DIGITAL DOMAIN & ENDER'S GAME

My name is Morton Larsson and I use 3D models to make crazy things happen in movies.
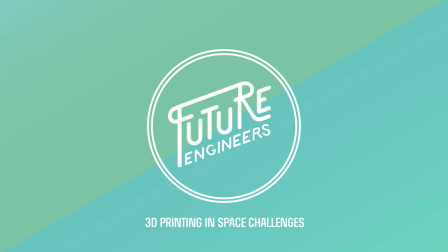Ender's Game was just under a two year project for us. The director was super enthusiastic about the project and it was a lot of fun to kind of try and help him realize his vision.
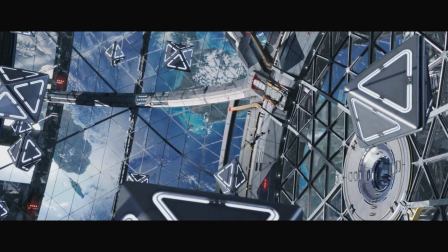For the Zero-G battle room,
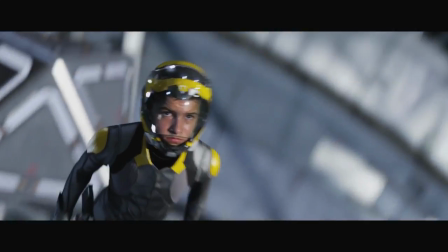on set we shot the characters in their suits with their helmets on most of the time. and they
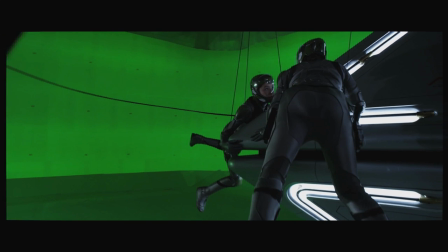had one or two of these stars that you see in the battle room but a lot of these shots are just the face kept from the plate and then
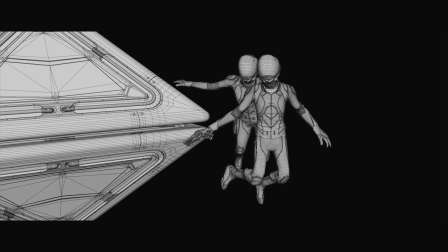we have a fully digital body in a fully digital environment. The visual effects process starts before you even shoot the movie. We're involved early on with a small team and we go out on set with the director to shoot the movie.
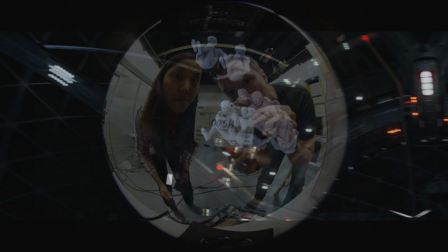The larger team comes on when we get the film material back and we start actually working on the models we start we start texturing them lining them rigging them which is basically taking a model and adding controls in the computer so you can move things around if you have a character you add
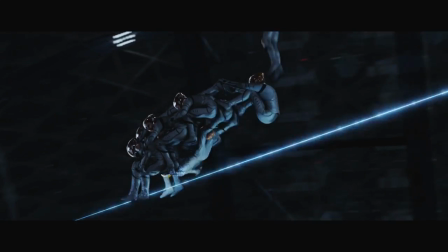controls for where the model can bend and and how it bends and how far it can bend and then we can hand that to an animator who
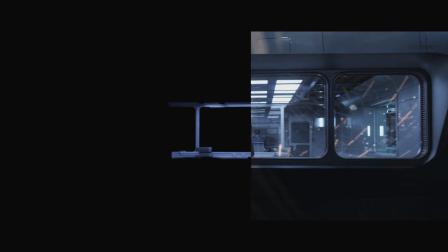can pretty much animate and move the move the characters around and then all the rest of the teams kind of come on we have compositors taking
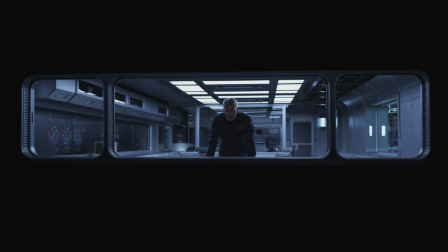all the different layers that are combined together in the compositing stage and
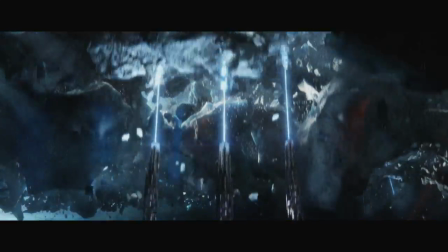then if you have any kind of explosion or water or something
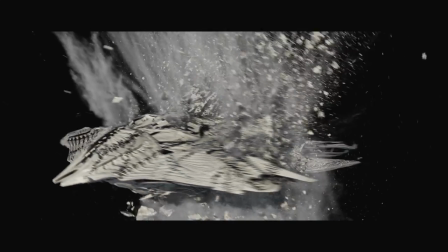breaks things that are hard to hand animate normally goes through the effects department there's a lighting department which takes the animation and the effects lights it and renders it and rendering is basically you take a 3d model in your computer and you ask the computer to generate an
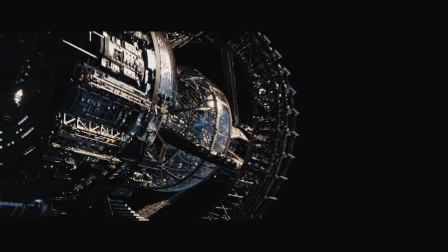image of what that would look like in a certain type of lighting it's a lot of hard work and a lot of iterations just to get it out the door. There are two teams basically in the whole movie. It's the aliens versus us. So early on it was very important to make sure that visually our ships look very different from their ships.
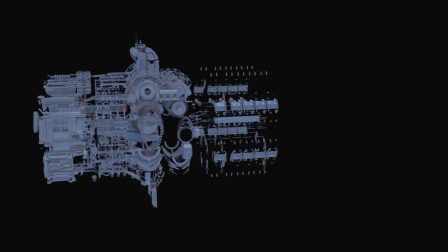Our ships move very differently from their ships and even all the way down to their ships are colored different in a different way than our ships.
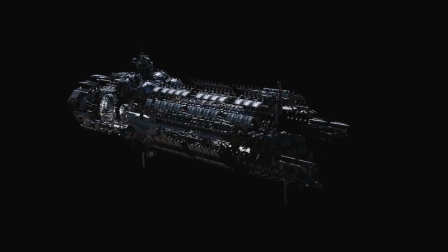So for ships on earth or human-made ships we had very regimented almost military looking ships.
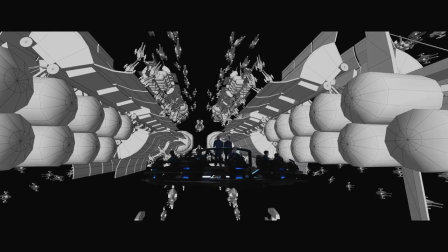The inspiration there is aircraft carriers and things like that. They're not super colorful, they're fairly angular.
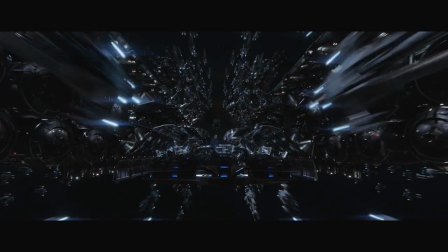There's a lot of detail on it just to tell scale, but it's still very repeated detail.
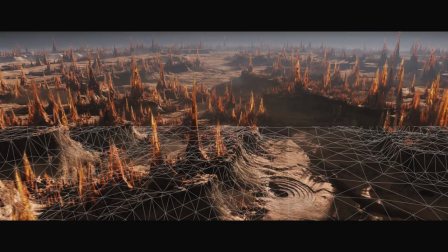With the Formix, the idea is the ships are made out of resin material that the creatures make, kind of build themselves.
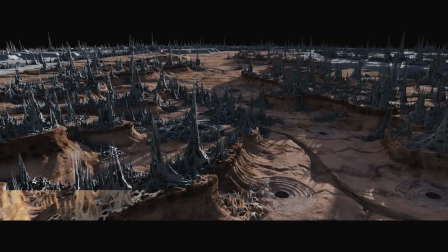So the ships are built underground and they're almost like termite tunnels.
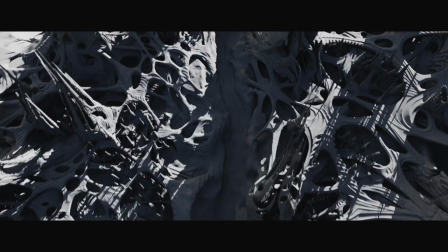They're made into the dirt and then they just lift out of the dirt and the rest, the loose dirt kind of falls off.
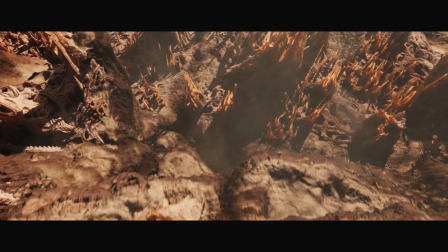Similar to what a 3D print looks like when you take it out of the 3D printers in some cases.
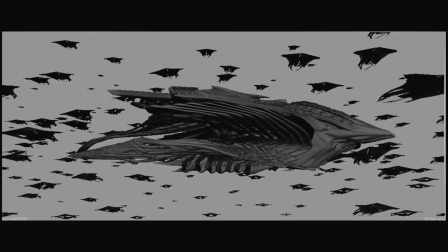And they're much more organic. They have a lot more ornate detail. They're almost a little transparent in places.
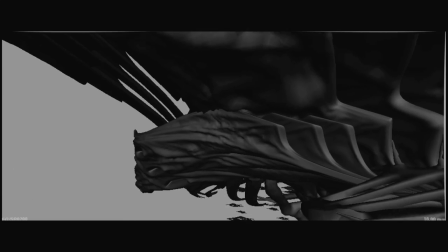So they're supposed to feel much more natural and like they could, they came out of the natural world.
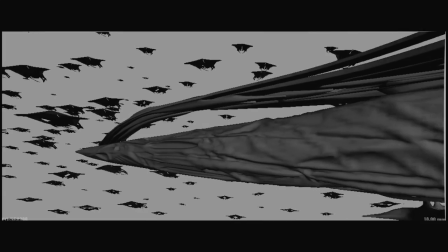They're built from some big insect ant farm or similar.
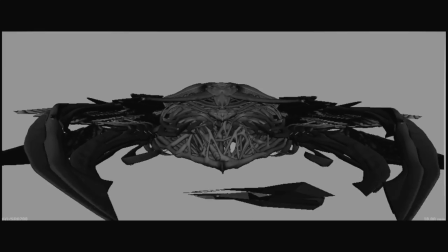To achieve that we modeled it to a certain point with hard surface modeling but then after that we brought it into a program where we can sculpt
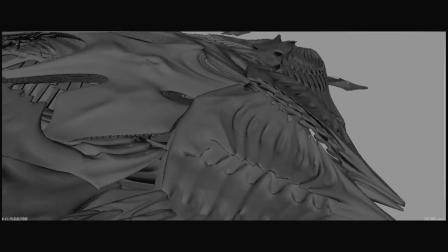and we can actually add all this ornate detail to make it look like very very different from the carriers which would have big metal surfaces.
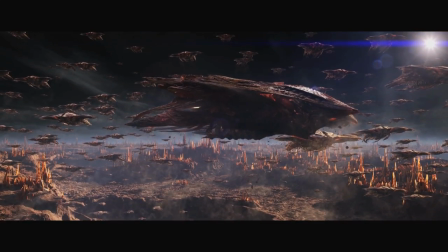And same thing with the motion.
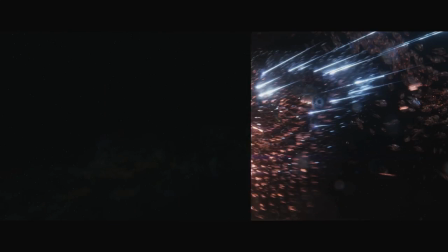When their fighter ships attack us they don't fly in regimented patterns they come at us like a swarm of flocking starlings is the reference we used.